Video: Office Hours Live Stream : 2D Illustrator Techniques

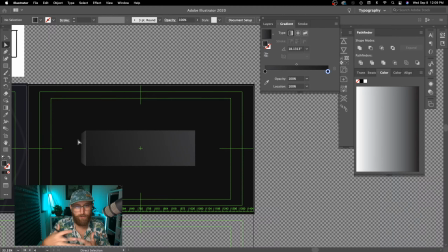It always gives a feel that it's kind of fading in. So even if this was all white and we were using white and gray, I would just want to match at these edges, right?
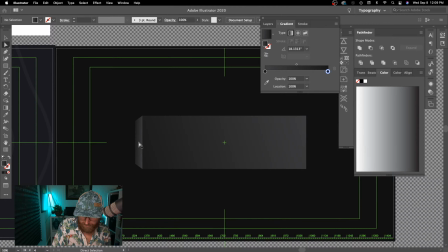Because it just gives you a bit of it feels like the atmosphere is kind of creeping over ever so slightly.
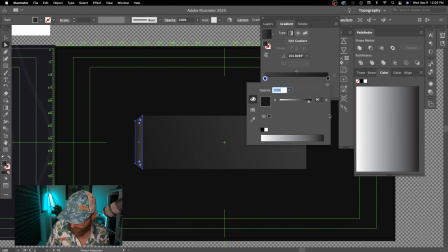But the other point is to say this front value should probably just be a skosh darker. I don't want it to be as bright as this value over here if we're doing a kind of diagonal right to left light source.
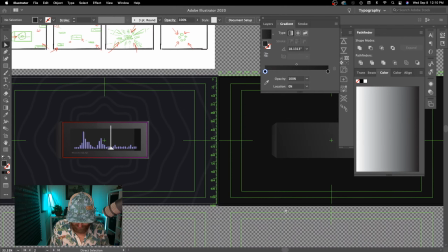So that gives me a nice looking cube. You can see in the first one though, I want it to feel like a cube that acts as a case. So there needs to be another layer of perspective drawing inside of the base shape.
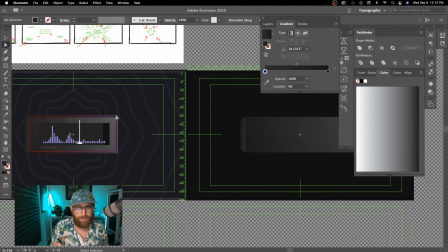And I also am kind of imagining a stroked line animation here. And just like a hotter color, almost just, you know, like something to play with that it could almost like feel like it's activated,
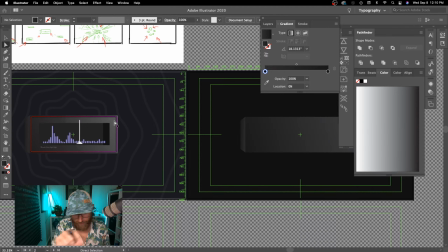explaining it poorly, but I think you probably get what I'm saying, and maybe just like animate that around.
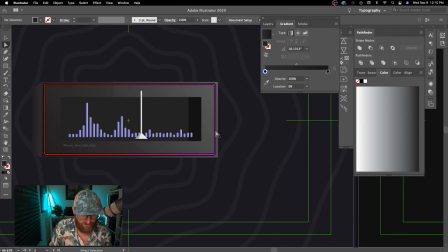But I also wanted it to feel like that stroke was set into the face of the cube as well.
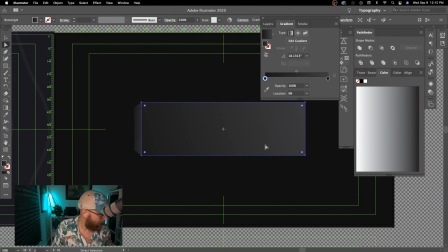So let's go ahead and just build that. So again, Command-C, Command-F. I can just hit V and hold Shift-Option-Command to scale from the center.
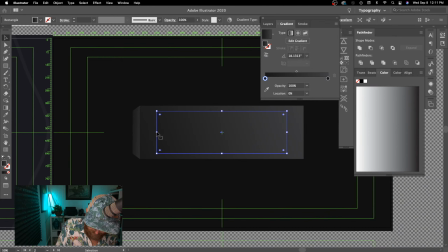And I don't really want it to look quite like that, so I am going to pull these out. And I am using a Cintiq pen with Illustrator, which sometimes, which I like, but it can definitely
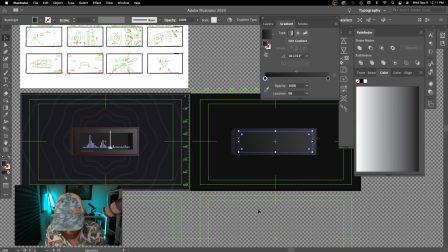sometimes be a little bit slower than a mouse.
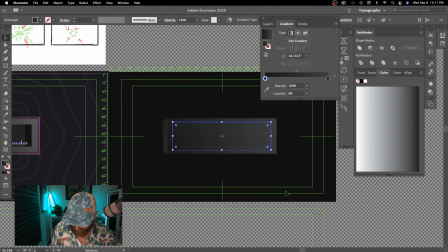So you see, I'm even getting a slightly different interpretation on it. I think that's kind of cool, actually, to feel a little bit more rectangular there.
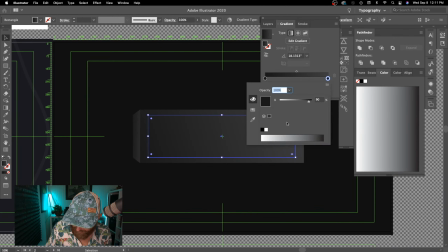So the big note on this piece is it needs to be way darker because this is the interior.
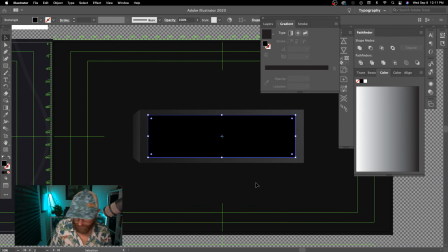And I'm actually just going to revert back to a fill for this shape, just to feel like I'm cutting against it.
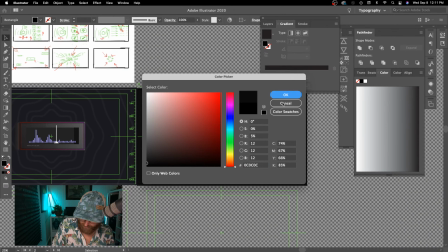And maybe we don't want to go to pure black, but we just want a value that's pretty close.
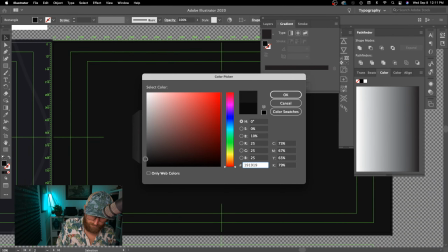Excuse me.
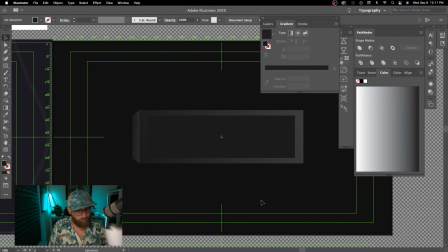And so yeah, if I go too close to this value, it's not going to work to give us a big clean edge there where it feels like it's kind of dropped in a bit.
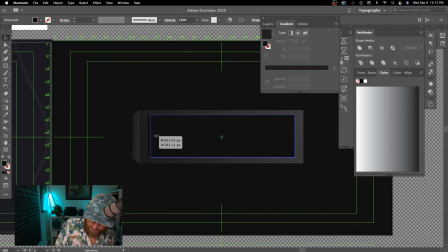Then I'm going to Command C, Command F, and really the last note, when you draw the interior of a shape is you just want to see, this inside wall to the right. So we should just be able to put a value here that's a bit brighter and feel like we're kind of looking inside of a cube.
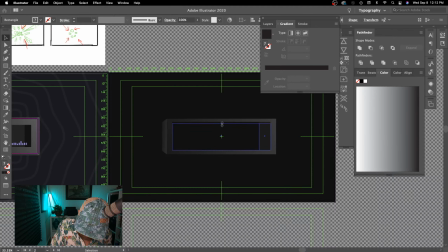And then, this is obviously still adjustable if we want a little bit of a chunkier border, which the more I see it together, looks a little bit cooler.
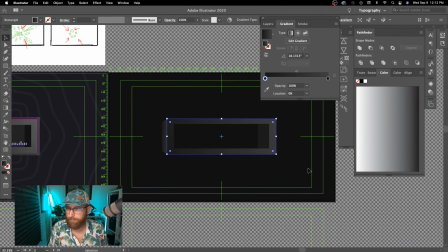So that's that portion. I'm going to Command C, Command F. The base shape again, the largest rectangle. So copy and paste in place. Let's work with a stroke.
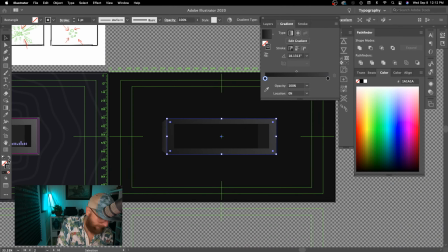And so to do that, I actually came back to this panel on the left here and just hit this swap fill and stroke command. And so we actually did apply a gradient to that stroke.
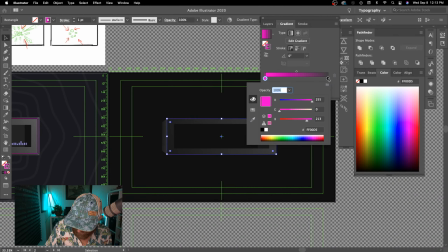So let's go ahead and I'm just going to choose random colors just so I can see it. And we can bring up some swatches, take it to orange and pink.
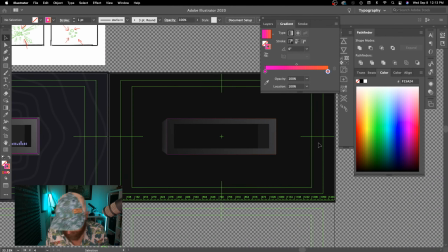And so I should start to see an orange and pink border around the whole thing. I'm going to come up to this top panel, take the stroke width up a little bit. And then again, with the Cintiq pen, try to get this in.